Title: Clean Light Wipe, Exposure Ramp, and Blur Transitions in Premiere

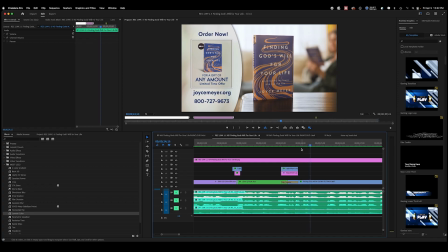740s
I don't think we need it here, but it's nice. I don't mind it.
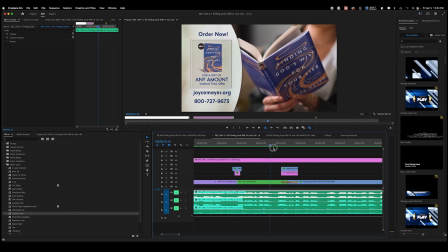749s
Depending on the shot, it could be really useful. It might be better here than it would have been here. Obviously, like with editing, this shot looks like it comes just a little bit before this shot, like in a timeline. So you don't really need a dissolve to show all this.
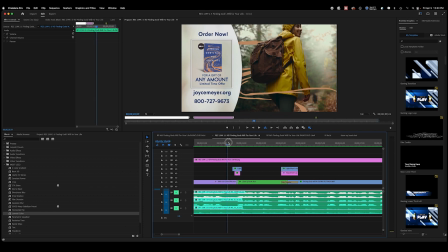766s
Whereas this is maybe the girl's outside, and then later she's back home reading her book.
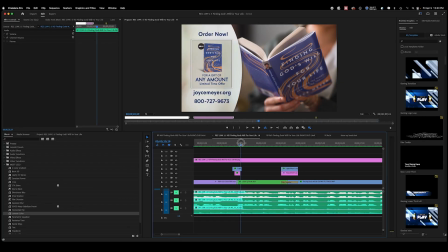772s
The dissolve might have been better here to explain the passing of time. So we maybe should have done that.
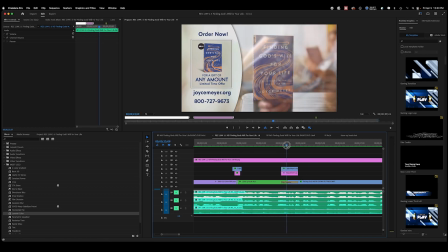777s
But this is the principle in general. I think that dissolve could have happened quicker. I could do let's try it. I could do shorter dissolve because her moving that book happens for a while.
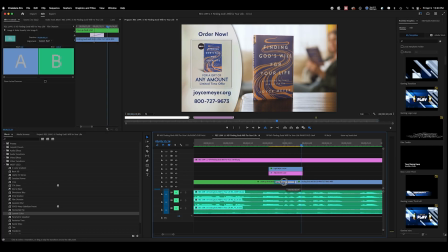789s
So let's shorten that. Let's just see if that's a good length.
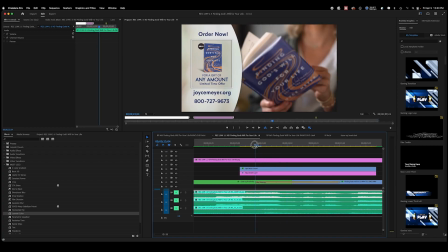795s
So what we're going to do now, we have to redo the effects here. So we're going to go to the front of where the dissolve starts. I'm going to zoom in up in my effect controls window. All right, let's go back to the front of the dissolve. So now our playhead is there.
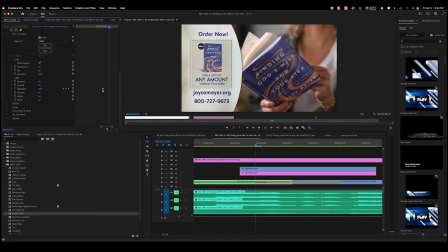810s
I'm going to pull the beginning of the blur and the beginning of the highlight ramp there. I'm going to render it green again.
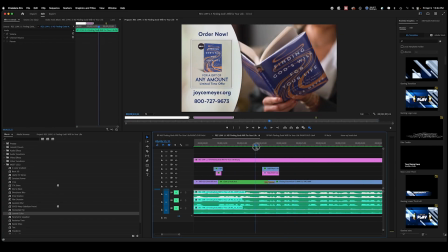823s
Okay, now let's take a look. A little better. And obviously you can just finagle with it, but this tutorial is just to show you how to do it. So you can do either of these effects alone. You can just do the exposure ramp, or you can just do the dissolve, but together they can work sometimes.
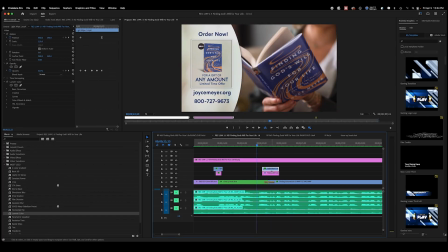840s
And you can always switch out the light wipe for another asset. There can be, a lens flare that goes with the dissolve, or a grain, or maybe like a glitch or something.
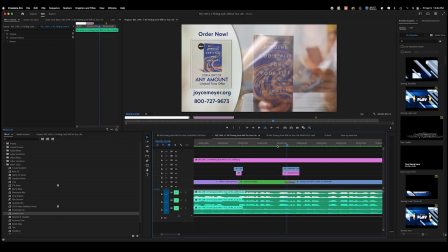850s
You can just start to get creative with it. But these dissolves and then these exposure ramps are really great ways to switch up shots without
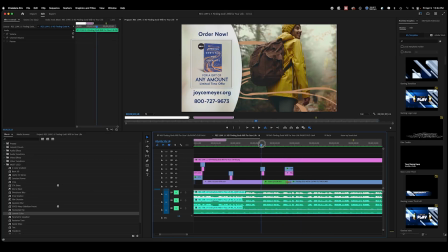862s
having to do with something a little more interesting than just a quick cut.